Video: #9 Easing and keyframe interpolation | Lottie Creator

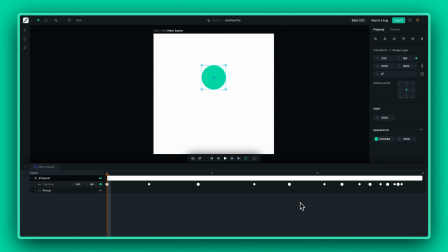5s
Hello and welcome to yet another tutorial in Lottie Creator. Today, we're going to explore one of the most fundamental yet powerful concepts in animation, easing.
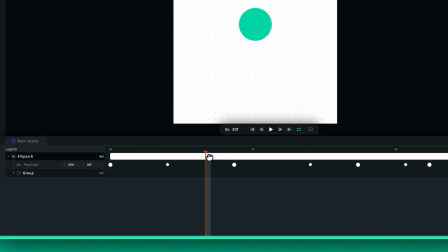15s
In theory, easing is the interpolation of a curve between two keyframes. If that is difficult, don't worry, I'm going to explain it in a much easier way. Essentially, easing is about adding realism to motion in animations.
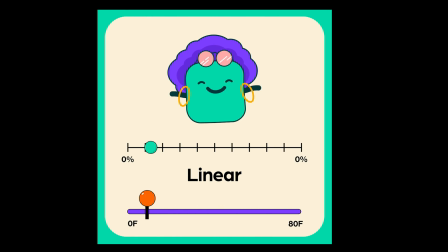31s
It's the difference between mechanical, linear movement and the fluid, natural motion we see in real life.
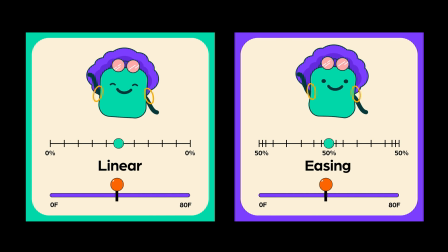37s
In animation, easing allows us to simulate objects' natural acceleration and deceleration.
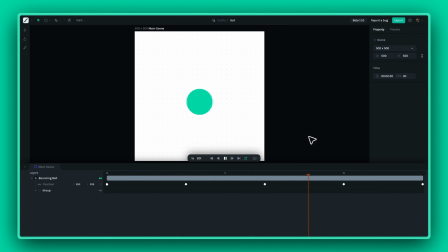44s
For instance, when a ball bounces, it doesn't move at a constant speed.
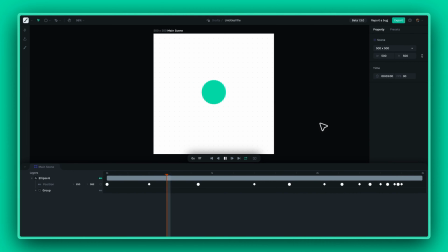49s
Initially, as it falls, gravity pulls it faster and faster until it hits the ground. Upon impact, its speed decreases rapidly, and it bounces back with decreasing height and speed, eventually coming to a stop.
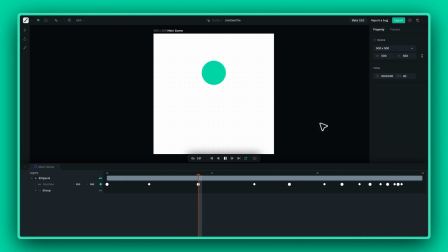62s
This is the essence of easing, mimicking the natural dynamics of movement. Now, let's deconstruct and recreate this in Lottie Creator. We'll start with a simple ball at the top of its trajectory. Our first step is to animate the fall.
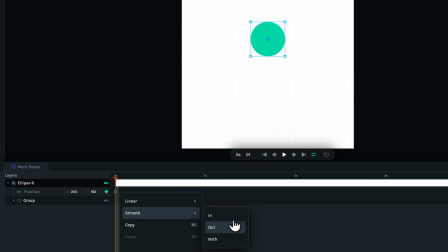81s
Here, we'll use ease out to simulate the acceleration due to gravity. As our ball hits the ground, we need to show that impact.
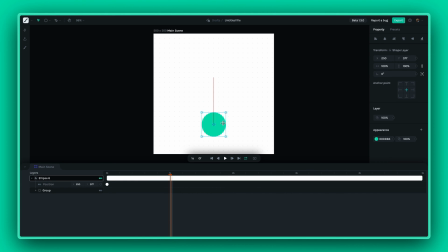91s
This is where linear comes into play.
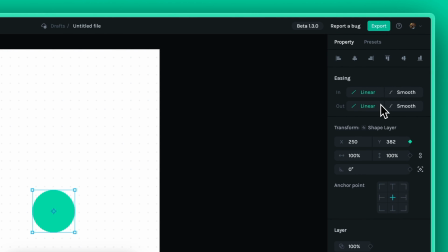93s
Setting the easing to linear on a keyframe means that this keyframe will not decelerate and would only change its direction upon impact.
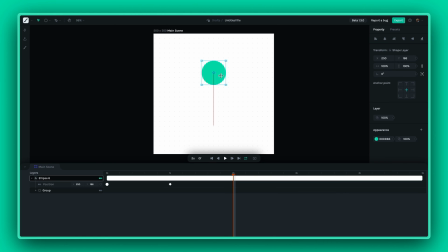104s
As the ball rises, it will accelerate initially and then decelerate. For this, let's assign the keyframe to ease in. Notice how the easing effect makes the bounce look more realistic, as if the ball is truly interacting with the surface.
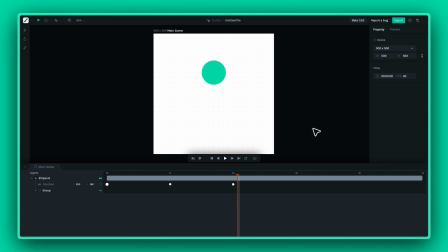123s
Finally, we'll animate the subsequent bounces.
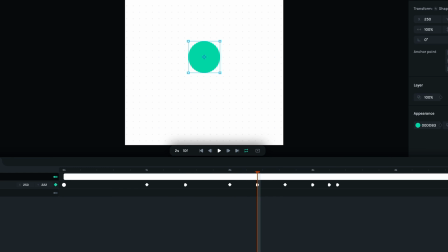129s
Each bounce will, of course, be shorter and slower, showing the loss of energy. We continue using easing, carefully adjusting the parameters to ensure each bounce feels natural. The ball gradually comes to a rest, completing our animation.
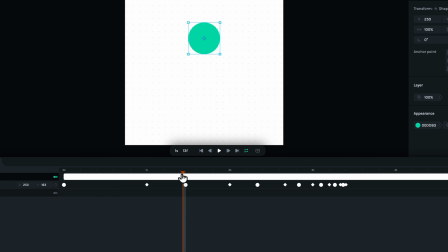150s
The one thing you might want to keep in mind is that Lottie Creator, unlike some other tools, remains true to the core concepts of keyframing and easing.
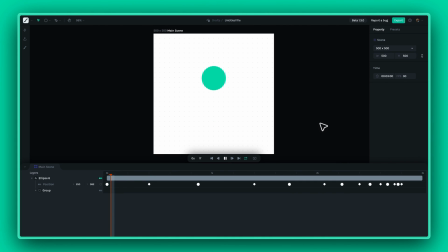159s
Each keyframe in Lottie Creator has an ease in and an ease out, which help you bring a more lifelike quality to your animations, making them not just move but move believably. There you have it, a simple demonstration of animation easing with a bouncing ball in Lottie Creator. Until next time, happy creating!